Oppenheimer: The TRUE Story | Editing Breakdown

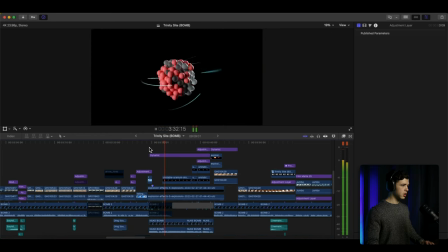(20:36) The first explosion is a TNT explosion, which destabilizes the already unstable element at the core of the bomb, uranium.
Right, and so this is going faster and faster. You see the atom.
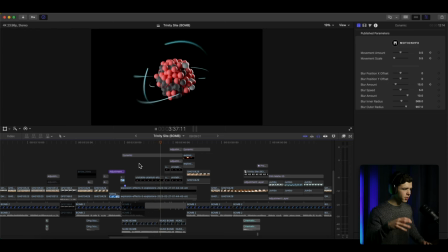(20:49)
And then it goes faster while he's talking, and then it breaks.
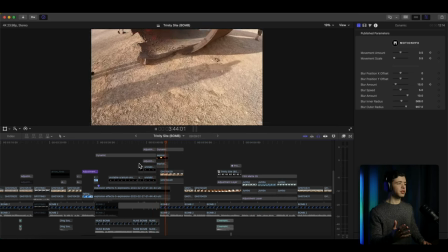(20:56)
And then the explosion happens. Nice educational content.
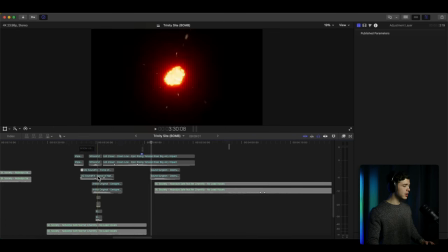(21:01)
And then, so if you listen to it with the sound effects implemented on it,
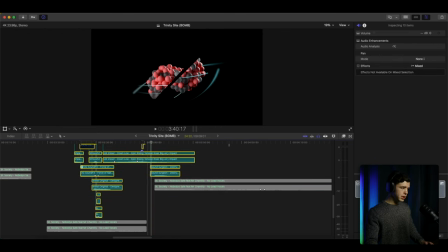(21:10)
this is what it sounds like.
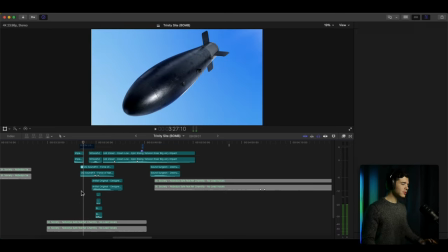(21:13)
Whoa. So I pretty much added a wind falling from the sky type of sound because you're in the sky following this bomb.
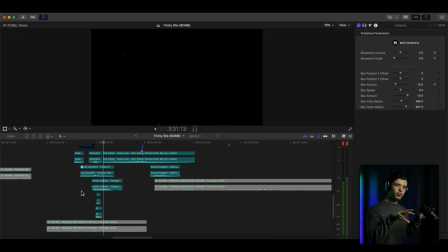(21:29)
And there's a little spark. And it kind of goes right, like you're going inside of the thing. You know, it sounds cool.
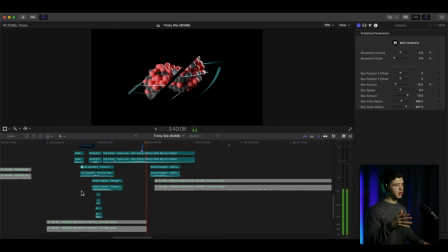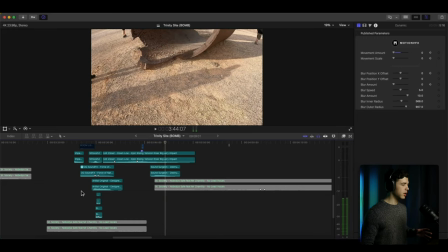(21:51)
Right, and so there's a long riser that I added keyframes here as well to make it
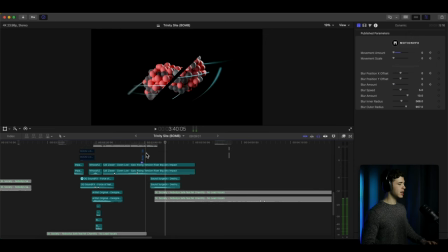(21:59)
louder the more intense it gets. And then I added a sword effect, like it's being, you know, broken in half, cut in half, just for cool effect, right?
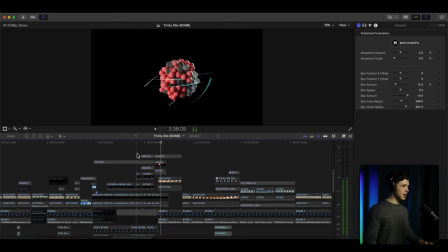(22:16)
And then again, again, camera's shaking a little bit more, shook, and then it,
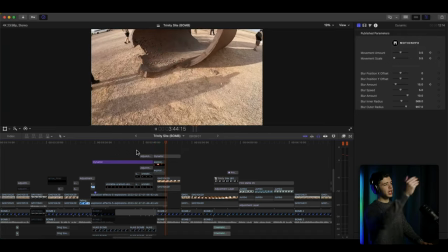(22:25)
you know, and then the explosion transition into this next
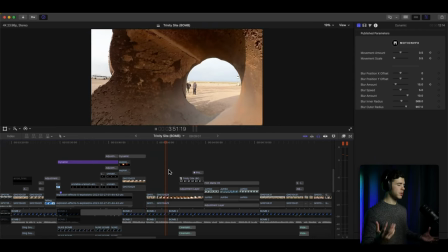(22:32)
part of it, which is pretty much straightforward B-roll. You got some assets that slide in,
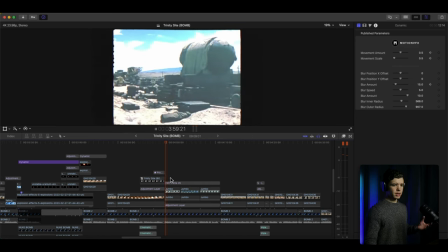(22:43)
stuff like that.
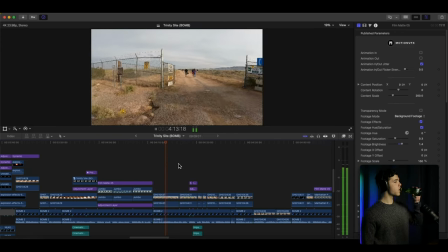(22:44) And then you enter the Trinity site through another guarded militarized gates with signs that read "Keep out, radioactive."
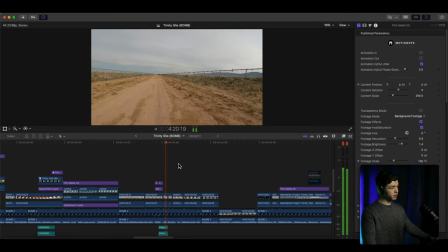(22:53) So how radioactive is the site? On the way in, there were experts with Geiger counters to show us.
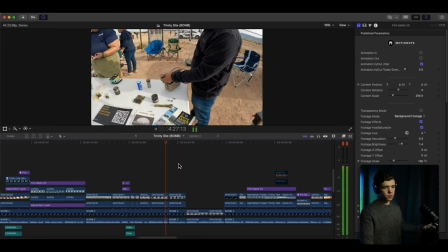(22:58) Even though there are small traces of radiation still here today, they showed us that most household items actually contain more radiation.
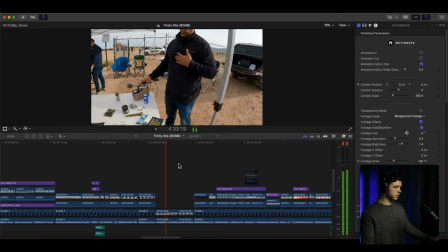(23:06) By definition, we're all radioactive because we can't live without potassium.
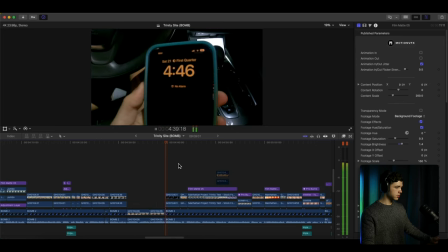(23:11) And you can't just ingest non-radioactive potassium. After starting our journey at 4 a.m., we finally made it to ground zero.
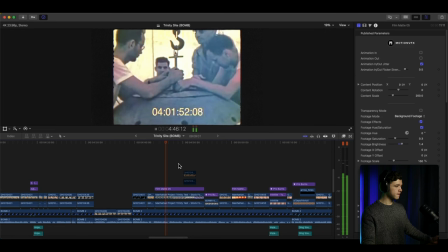(23:18) The Los Alamos scientists developed two designs for the bomb, one with a uranium core and one with a plutonium core.
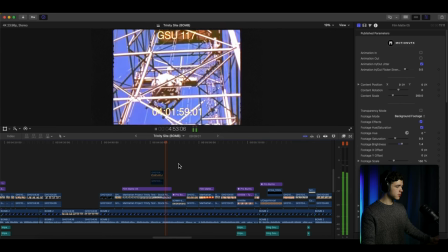(23:24) This is where they tested the plutonium design. When the test was performed in 1945, the bomb was detonated on top of a 100-foot tower made of steel.
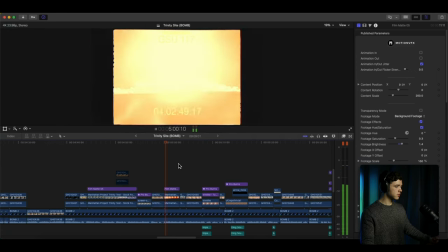(23:32) This is all that remains of that tower today. The heat from the blast vaporized the steel frame and it melted with the desert,
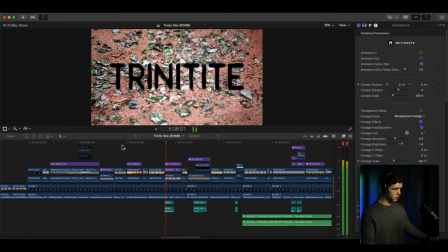(23:39) creating a glassy green rock-like material called trinitite that can only be found in one place on Earth, right here. This site used to be covered in trinitite until the government removed most of it.
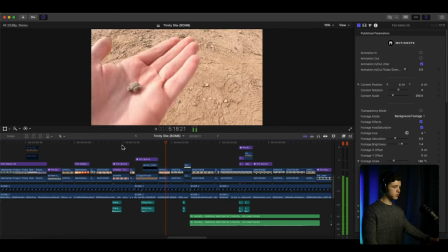(23:52) You can still find little scraps and pieces here and there, but it's a federal crime to take it.
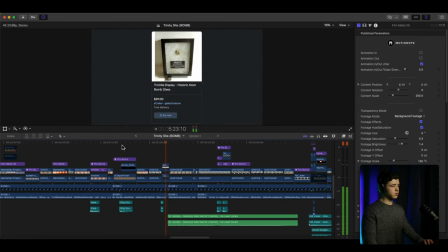(23:56) If you really want a piece, you can buy it on the internet. Next to what's left of the tower is a large...
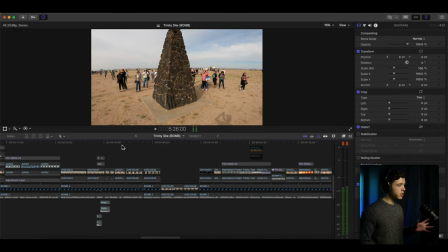(24:01)
All right, going back for this section, everything, there's nothing too crazy. It's just kind of cut with the music. He's explaining everything that's going on.
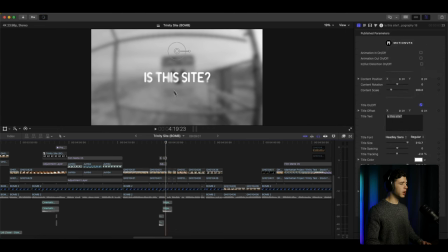(24:14)
Got some freeze frames, black and white with the text, right?
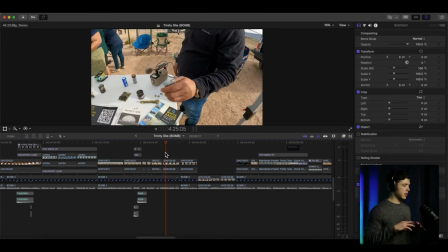(24:20)
And everything, for the most part, is cut with the track that's below it.
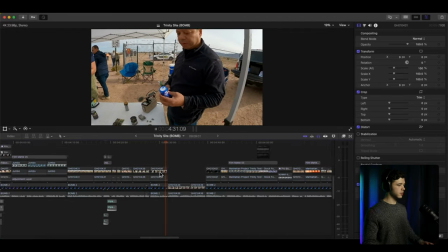(24:27)
Woo, right here, right? Explaining some stuff.
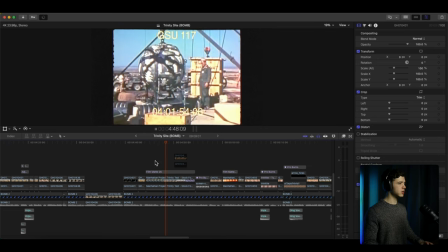(24:34)
And again, got that frame on it. Give it more of a vintage look. Just help it look more vintage because obviously it is. And then, you know, some photos, all of this stuff showing B-roll.
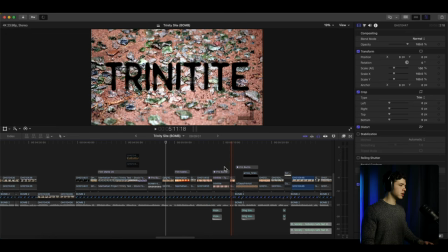(24:52)
And pretty straightforward stuff right here.
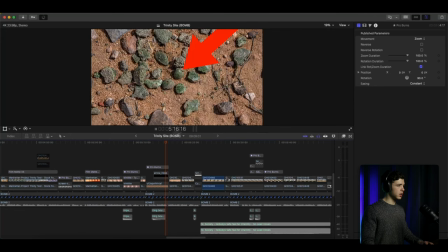(25:00)
I got the arrow.
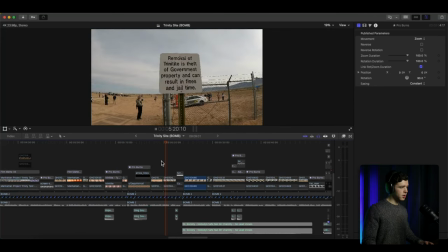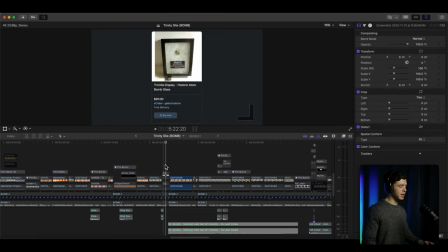(25:08)
And then a nice
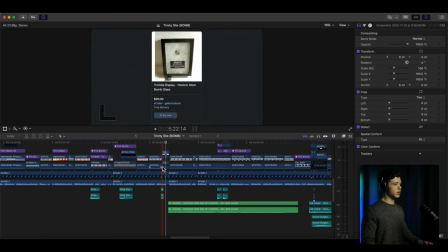(25:12)
cut in the music showing that you can buy it for $39. You guys paying $39 for some trinitite?
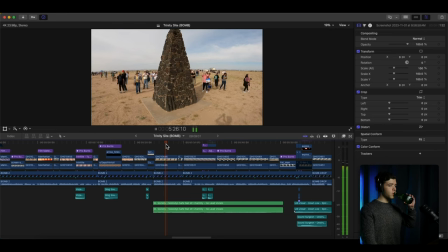(25:28) Next to what's left of the tower is a large obelisk statue erected to commemorate the site, made of lava rock.
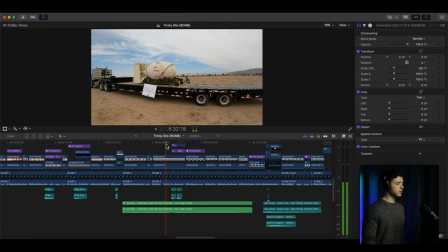(25:34) Finally, a replica of the bomb itself. This is what they called Fat Man, named after Prime Minister Winston Churchill.
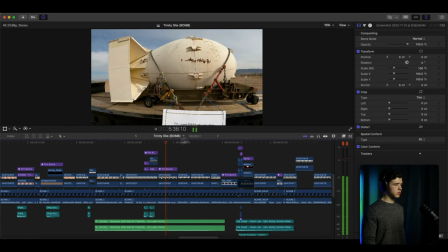(25:41) 10,000 pounds, 128 inches long, 60 inches in diameter.
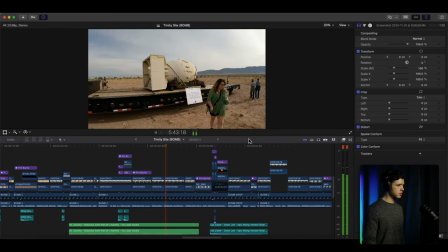(25:45) The Fat Man is an implosion-type bomb with plutonium-239 at the core, surrounded by explosive chemicals.
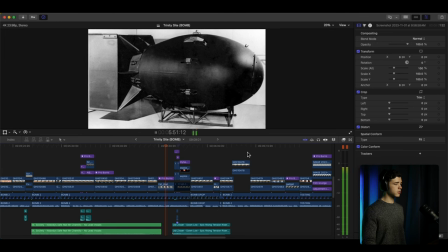(25:52) When the explosions are detonated properly, the shock compresses the plutonium at the core, increasing its density to sustain an explosive nuclear reaction.
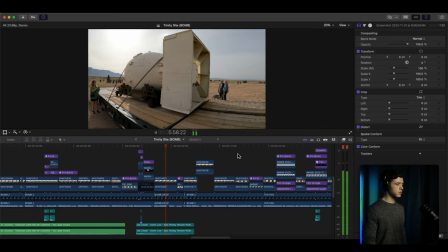(26:01) And the results from dropping one are equally monstrous and speak for themselves.
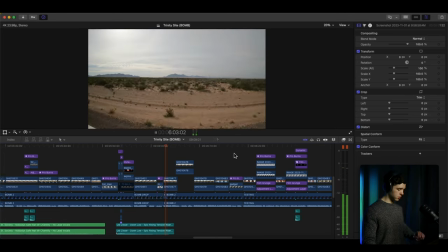(26:07) Next, they drive you to a place.
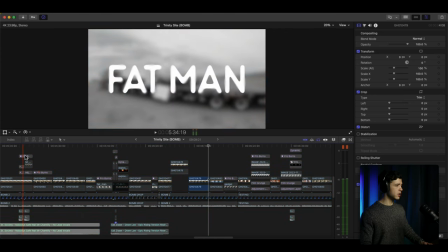(26:10)
So again, explaining through everything here, showing some assets above, words,
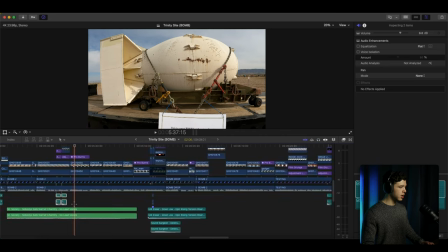(26:17)
you know, sound effects. Most of the time, whenever a text or title pops up or something that just,
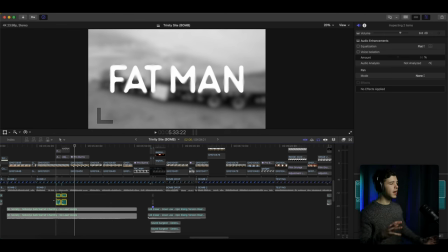(26:25)
you know, cuts in, I find it a little bit better to add some sort of sound effect. It just makes it a lot more professional sounding. Because it seems like there was more work put into actually,
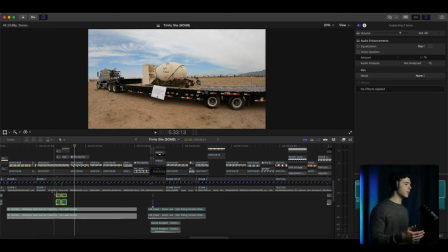(26:43)
you know, instead of just throwing like a text or something on top of there, whenever you add that sound effect, it gives that extra little spice that makes it sound very and look good. So whenever he says it, right, you got that sound effect that's indicating like boom. Again, another sound effect that indicates that.
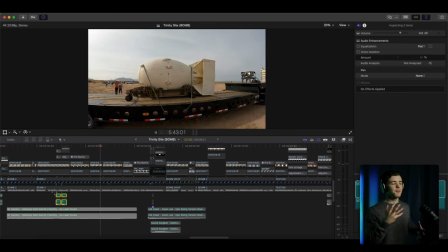(27:10)
So for the most part, I try to keep that whenever text pop up.
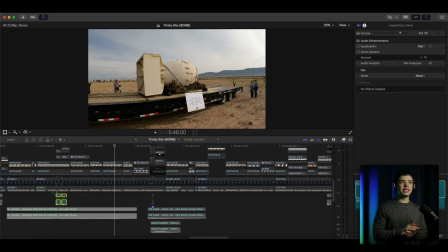(27:14)
And I mean, you can choose different types of sound effects if you want as well. Like a click, a pop, or impact, like I was just using here.
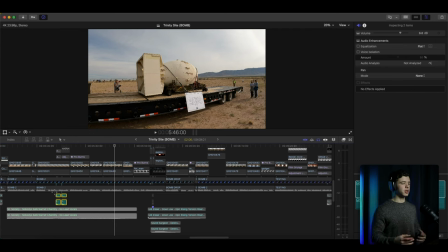(27:30)
So there's multiple ways that you can implement those sound effects, but you can tell whenever you watch a professionally edited video, most of the time there's sound effects that just makes it transition into the text or asset that's being put up.
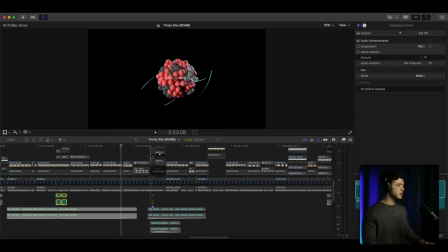(27:49)
And so going through here, got some photos, and then we reuse this effect here, indicating what he was explaining about the process of the bomb exploding like before.
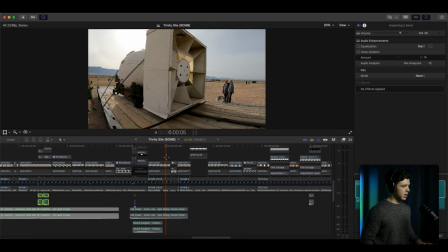(28:03)
So we use that. And then speak for itself, right here is the explosion.
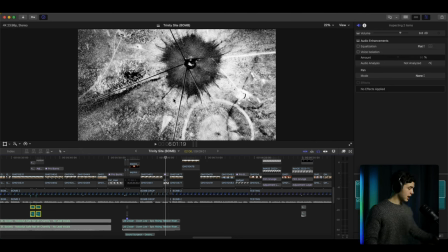(28:12)
And yeah, definitely speaks for itself.
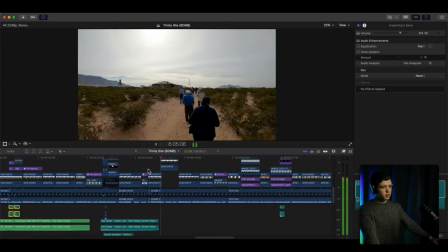(28:16) Next, they drive you to a place where Oppenheimer built the bomb with his own hands, in the McDonald House.
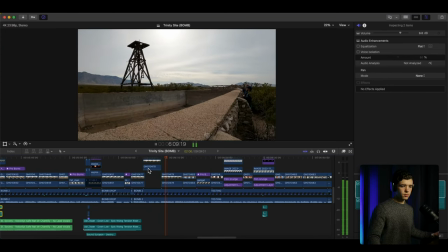(28:23) The Manhattan Project moved into the house in 1945,
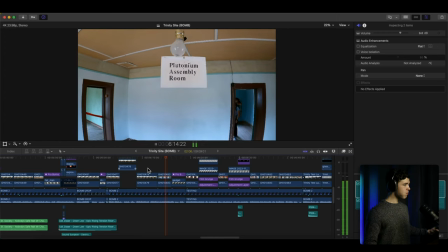(28:26) and the best scientists in the world stood right here in the plutonium assembly room where they built the gadget, as they codenamed it, by hand. The experimentation done here was so dangerous that two of these scientists died
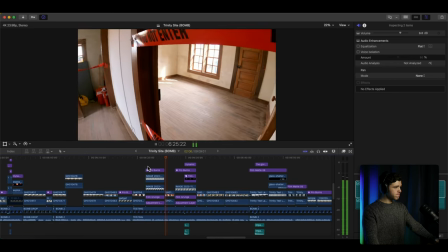(28:38) due to radiation poisoning caused by accidents from handling the dangerous plutonium core,
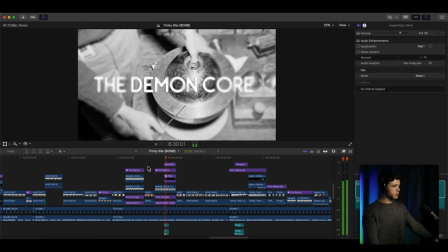(28:43) later dubbed the Demon Core for its lethal properties.